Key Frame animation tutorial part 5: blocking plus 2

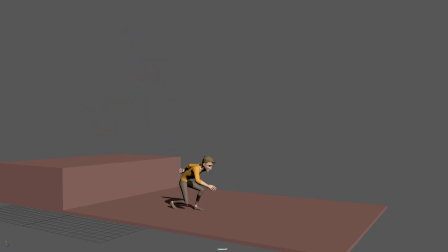Everybody, this is Alessandro. Welcome back to my channel. Last time we did the first part of the blocking plus, and today we want to continue moving forward with the second half.
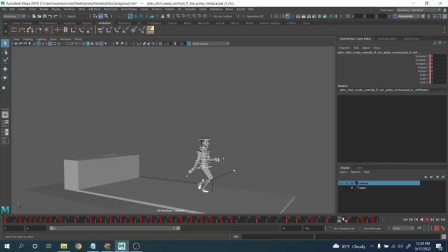All right, guys, mostly we want to go from the landing over here until the character started to catch up the weight until the hopefully the very end. Let's see how long does it take. All right, guys, so if I'm gonna focus here, normally, guys, after a big jump, okay,
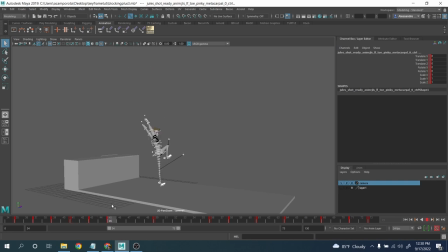after we have like such a big jump over here, a huge distance and everything, I want to really feel the impact, okay? And so that's what is really important. Let's assume the kids over here, we have a landing over 5 frames.
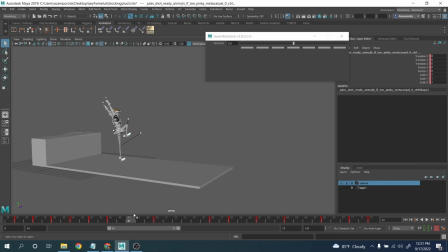Normally, what I want is that in a couple of frames, really have a key closer to the next one, okay?
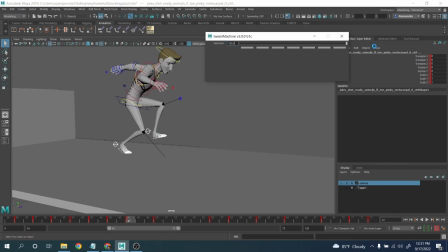Kind of closer to this one over here, right? Obviously, the feet tend to be, I want them both on the ground, right? Maybe here, start to reduce a little bit over here. Maybe this one, I can put the heel down.
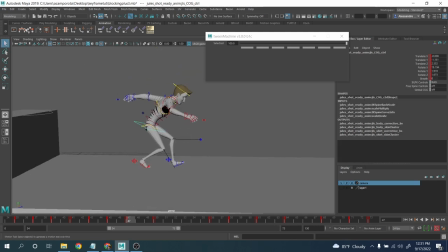Something like that. Obviously, I want to go and take a look at the trajectory here, right? I don't want them to make it feel linear, okay? I always want to be careful about the arc, right? And another thing I want to do, maybe a little bit of overlapping here on the spine, right?
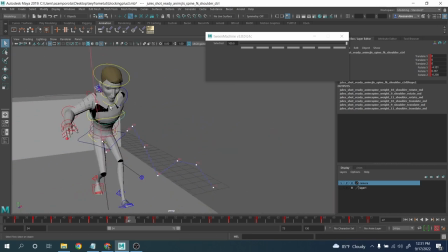So it does not feel completely stiff, all right? I think at this point here, we're going to close this one very quickly.
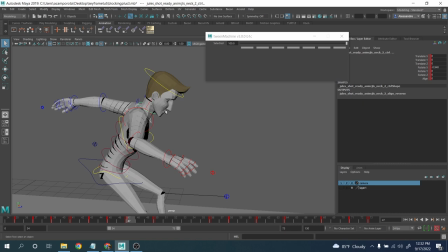Again, we need sometimes to see how much we need to do in terms of overlapping, right?
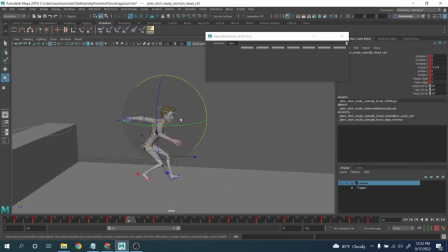Right, so we have the drag, we kind of drag the head back a little bit, right? Boom, boom, boom, right?
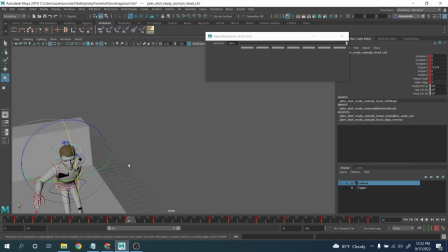And here, I guess for now,
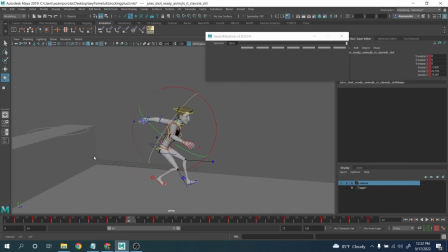this is sometimes maybe I want to see a little bit better when I go to spline. This is very tricky to go for the arm from this position to this one. So maybe here we kind of want to... For now, I'll try to keep it simple, right?
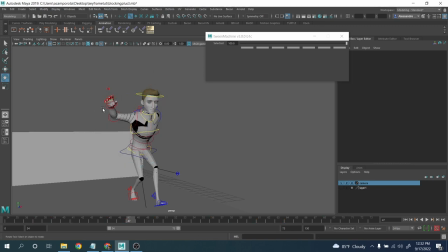Because overall, what I'm interested in is the overall flow of the landing, okay?
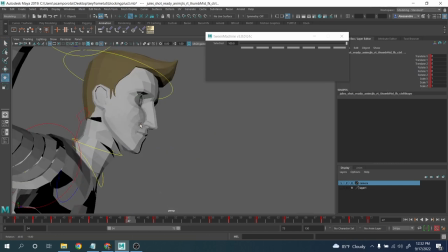Feeling the COG kind of going behind and stuff like that, all right? Boom.
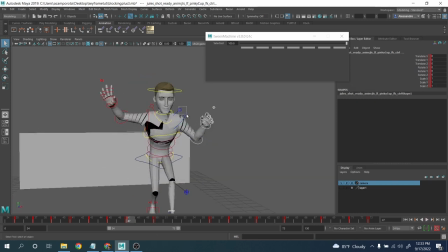I don't know if actually maybe, actually now that I'm thinking, maybe it's going to happen so fast that
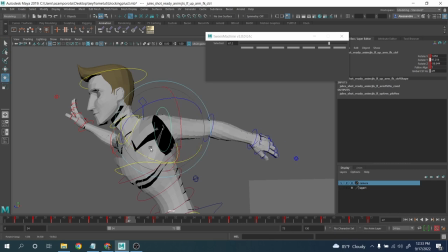it just makes more sense doing this one. Because or else I will just lose the weight.
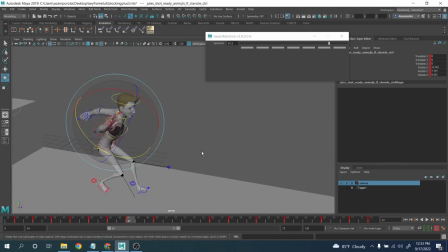Okay.
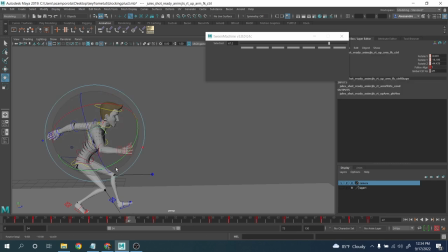Some stuff over here. Okay, yeah, maybe here, pushing it a bit more.
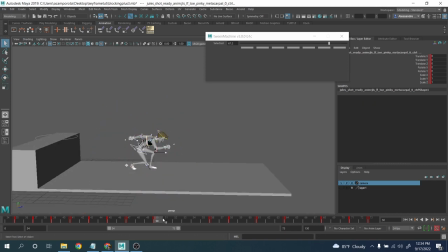Right. And from here, what I want, what can I have a little bit of easy in here? I'm gonna keep this one behind, right?
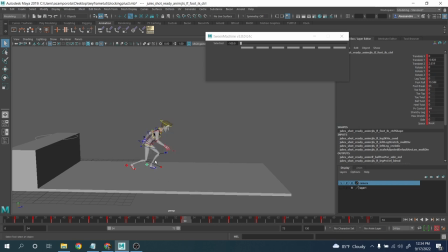Maybe slightly behind here, boom. I'm pushing it here. And again, just to feel the flow overall, boom. All right, boom.
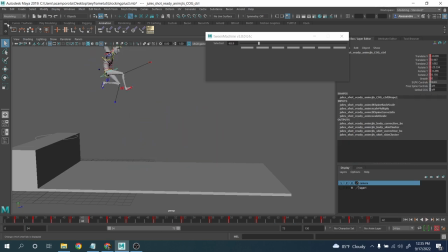You can kind of feel the bounciness overall. Yeah, maybe a little bit more down here. And actually, when we go here, we can actually push it even more. It doesn't matter if the legs kind of stretch a little bit more.
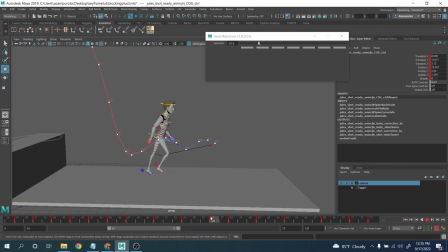Very little here, and then boom, kind of snap.
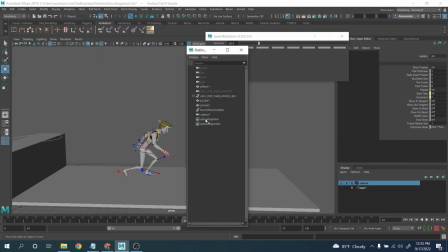Okay, and actually what we can do, okay, yeah, just go boom here, boom.
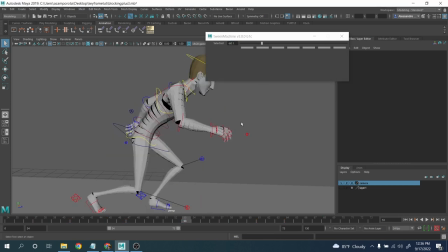Maybe a bit too much here. Boom. This one we can drag it. Okay.
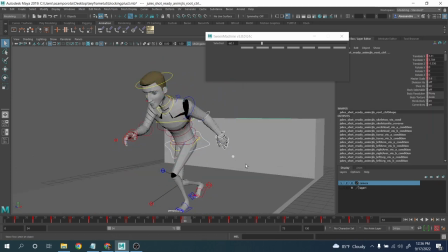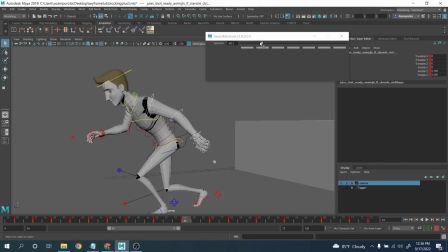Right.